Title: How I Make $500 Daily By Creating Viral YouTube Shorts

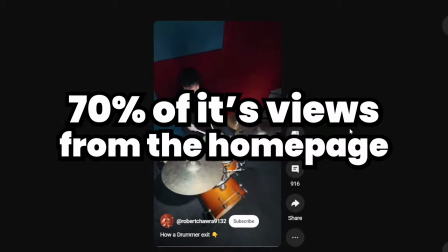[4:07]
My top viewed short, it raked in 70% of its views right from the YouTube homepage. Check out these numbers from a real pro.
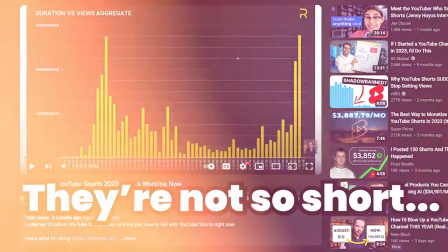[4:14]
Turns out, the viral shorts, they're not so short. But here's the deal, stretch them out a bit.
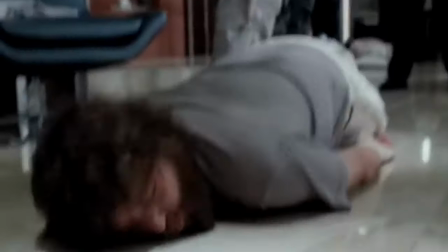[4:19]
Get into that nitty gritty, make them meaty. And you know what else works? A killer hook. Like say you spot a TVA dude in Loki Season 2, but hold up, it's not even out yet.
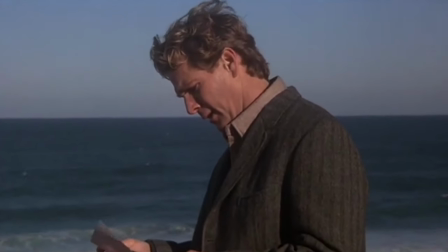[4:28]
That's going to make folks double take thinking they missed the release. That's the kind of gotcha moment we're aiming for with the hook. Alright, here's a little insider tip for making your shorts grab attention.
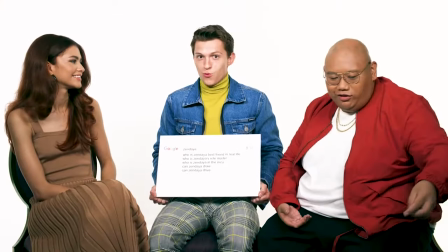[4:41]
Start with a line like, Tom Holland knows more than you think. You see, that line alone piques curiosity and interest.
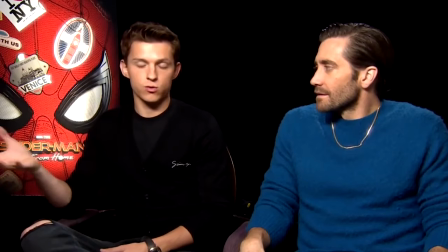[4:47]
People are going to wonder, what's Tom got up his sleeve? Then, hit him with a jump scare for a quick laugh. That combo is golden. It hooks viewers, and they're likely to stick with you until the very end.
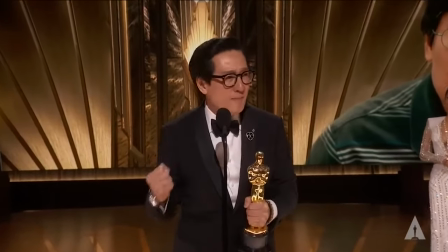[4:57]
But hey, if that's too out there for you, let's talk about He Hue Kwan. His life's an epic tale and we're telling it in under a minute.
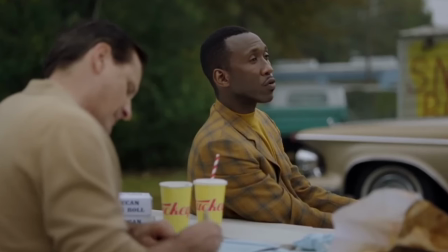[5:04]
Even with shorts, a dash of storytelling here works wonders. It draws viewers in. They're eager to see how it all unfolds right up to the very last second. And stories have power. They make people stick around hungry for that final scene. So you want the final scoop on our man Ki-Hai-Hwan without doing the homework? Just let Bing do the heavy lifting for us. Thank AI for that one, right? And once you snag the highlights and weave them into a narrative, here's a pro tip. Mix up the storytelling, right? Hearing it from one person is cool, but why not jazz it up?
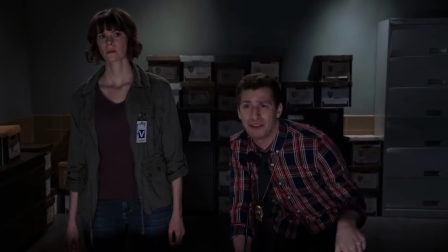[5:33]
Bring in another voice, splice in some memes, and make it pop. Take the Oscar moment, for instance.
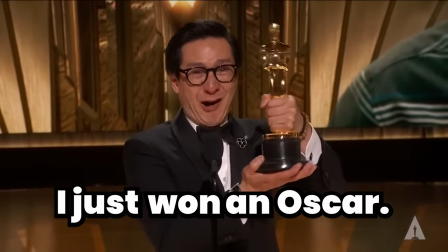[5:39]
I'm dropping that in my short.
I just won an Oscar.
It hits right in the feels every time, and that's your secret weapon, emotion.
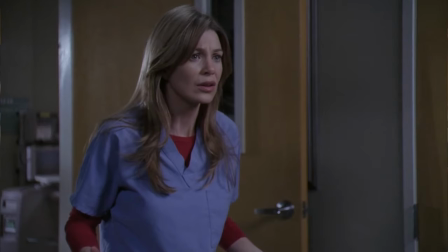[5:46]
Whether it's a laugh, a scare, a pump-up, or a happy tear, they stir those feelings. Then hey, don't knock my humor. It's part of the charm. You're at the crossroads now. Option one, If you got that velvety voice, grab a mic and let it rip. Read your script like you're serenading, but let's be real. You're probably eyeing option two, good old AI.
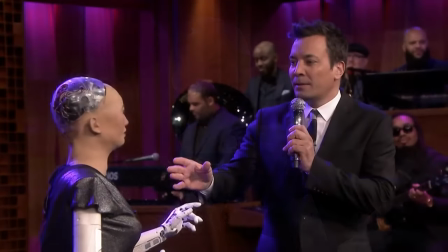[6:08]
There's a whole bunch of text-to-speech tools running around right now, but my go-to is 11 Labs.
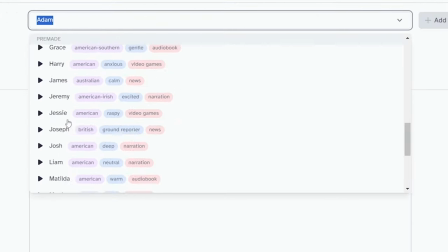[6:13]
So hit up the link below if you wanna give it a whirl. Here's what you do. Pick a voice or even cook up your own and then just drop your script in there to get your voice over rolling.
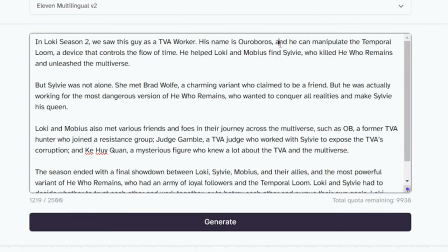[6:22] In Loki season two, we saw this guy's a TVA worker.
Sounds pretty decent, right?
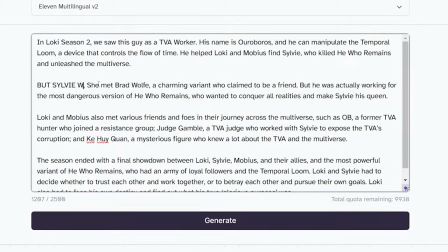[6:27]
But let's notch it up a little. Toss in some commas, bang in an explanation point, maybe caps for emphasis,
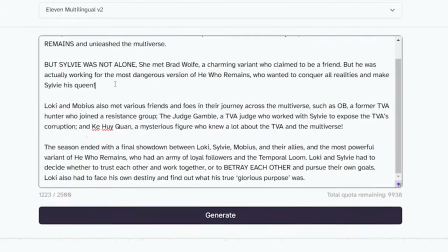[6:32]
play with it to hit different tones, and run it a few different times to really nail that perfect take.
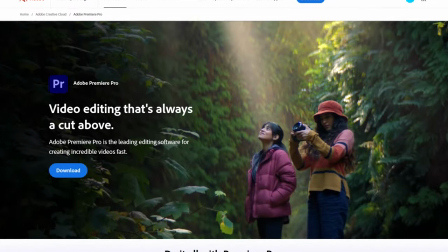[6:38]
Alright, let's dive into the editing part. I'll be using Premiere Pro, but just so you know, these tricks work with any editing software.
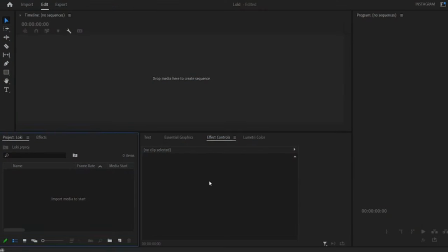[6:45]
First things first, let's sync up our layouts. Shuffle those windows around until your screen looks like mine, or you know, with whatever layout you vibe with.
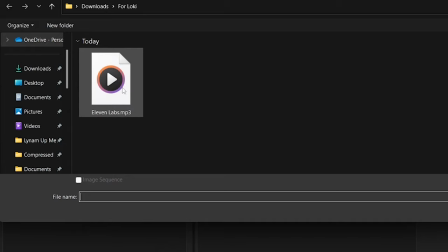[6:52]
Next, grab that AI-generated voiceover and import it into your project. Then just drag it onto your timeline. Now grab the razor tool. It's slicing time. Chop out all those awkward pauses.
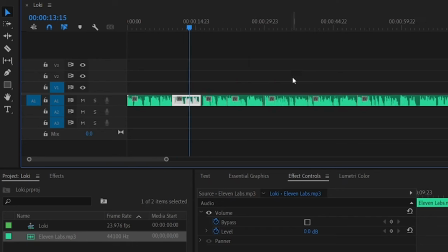[7:04]
And after that, shuffle those clips a bit, make them cozy, overlap them for a snappier pace. Give it a listen. Does it flow? Does it sound like a real person? Keep tweaking it until it's smooth all the way through.
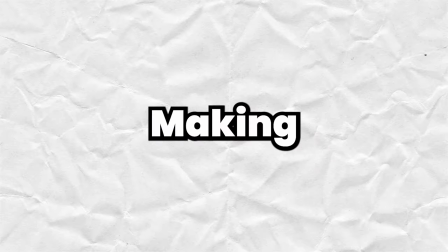[7:17]
And there you go. Nice work. All right, making videos, here's the lowdown.
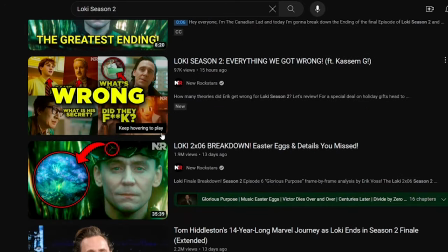[7:21]
Head over to YouTube, type in stuff related to your topic and snag those clips with any download or site you find.
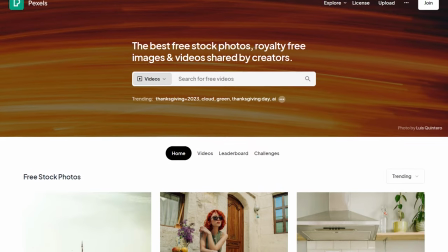[7:27]
Need more visuals? Pexels is your pal for stock videos and pics.
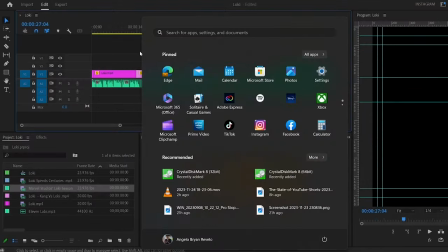[7:31]
And once you've got your haul, load it up into Premiere, match up those clips with your voiceover and make sure they're on point with what you're saying.
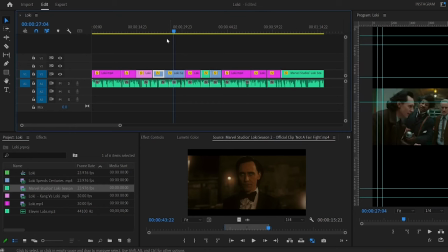[7:38]
And hey, throw in a couple clips that beg for a click or a like to keep your viewers in the game. And just like that, you've got yourself a rough cut. Now we're getting to the good stuff. Kick things off by resizing your clips to snugly fit the screen.
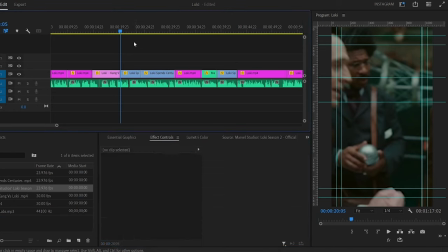[7:51]
Then it's time to play director. Use keyframes to sprinkle in some zooms and pans to give your clips that buttery smooth motion.
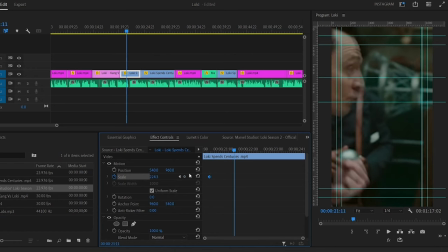[7:59]
Hit the keyframe button, drag those handles, and watch the magic happen. You're aiming for that sleek effect where it starts off slow, ramps up, and then eases back into slow-mo.
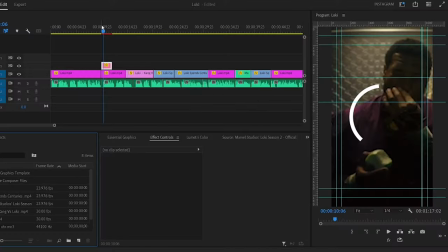[8:09]
It just looks slick. And here's a hot tip from the pros. Splash on some graphics. Think circles, arrows, the works.